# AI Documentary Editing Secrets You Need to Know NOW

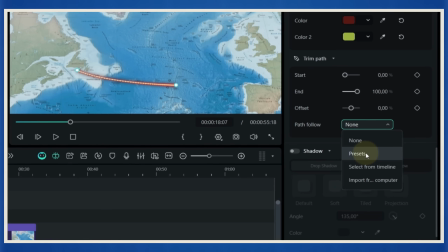(4:08)
Now open the path follow section, go to presets, choose the cruise ship sticker, and click link.
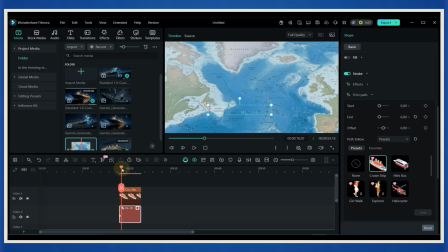(4:12)
To animate it, adjust the trim path start and end using keyframes. This controls when and how the ship moves across the map. Instantly, the ship snaps onto the path and follows it perfectly. This is one of those moments where you pause and go, yeah, that's clean.
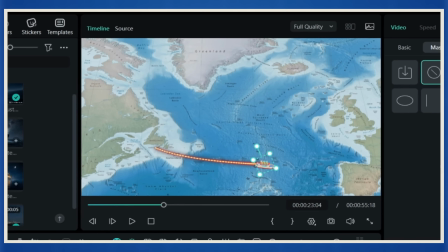(4:24)
Click the ship sticker, rotate it slightly so it follows the curve naturally, and take 2 seconds to make it look right.
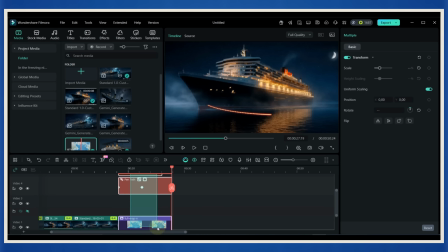(4:30)
Tiny details like this sell the realism. When everything looks good, select the map, the path, and the ship together, then turn them into a compound clip.
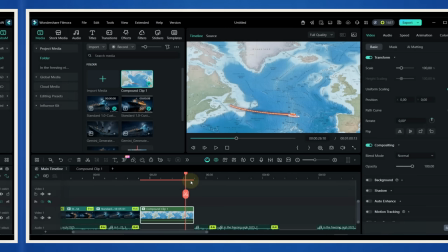(4:37)
Now it behaves like one clean cinematic shot. For the final piece, we're adding animated charts using real data.
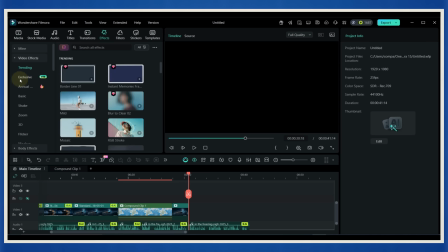(4:43)
Go to effects, then video effects, and open the exclusive section. see animated charts right there. You'll see
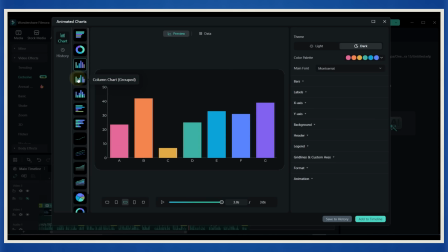(4:48)
You'll get multiple chart styles, columns, bars, lines, pie charts. For this documentary, I'm using a column chart.
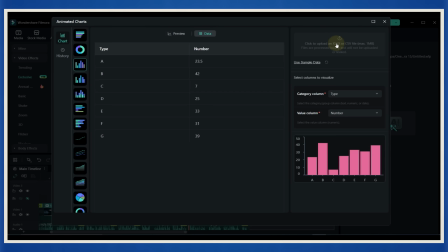(4:54)
Open the data tab, upload your CSV file, then choose the category column and the value column. Hit preview and you'll see the data come to life instantly.
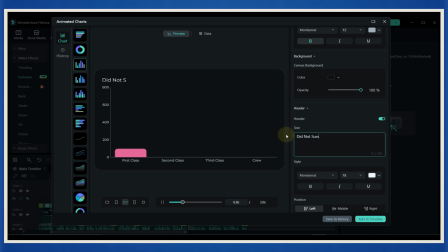(5:02)
From here, you can fine-tune the colors, animation speed, and add a clear header so the audience instantly understands what they're looking at.
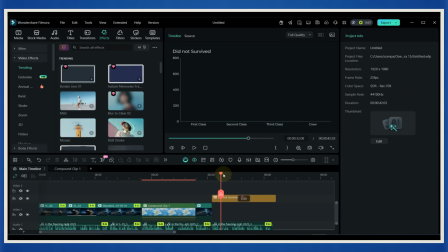(5:08)
Once it feels right, click Add to Timeline. If you want to push it further, sprinkle in subtle video effects and clean transitions between scenes.
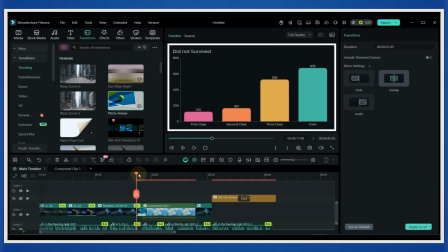(5:15)
Don't overdo it. One good transition beats five bad ones every time. Now let's bring the captions back.
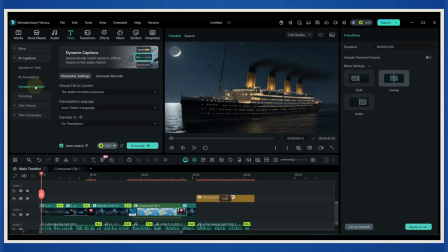(5:21)
Go to the Titles tab, click AI Captions, then choose Dynamic Captions. Keep it in English for now and hit Generate.
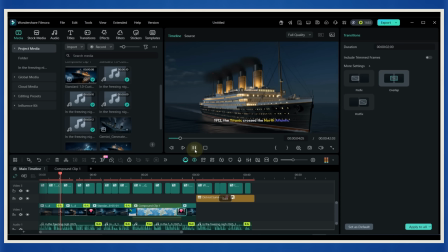(5:27)
In a few seconds, your captions are ready and perfectly synced. You can stick with the default style or browse the templates and swap to something more dramatic.
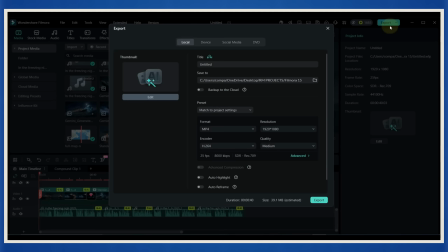(5:35)
This is where you give it your personal touch. Once everything is locked in, hit Export and save the video in a high resolution, and that's it.
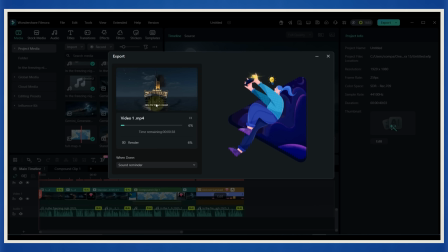(5:41)
This is the full documentary workflow using just Filmora. I'll drop the Filmora link in the description if you've never used it before.
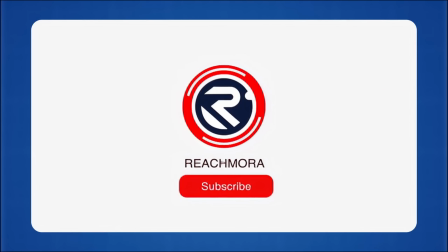(5:48)
If this helped you, hit like, subscribe to reach more, and I'll see you in the next one.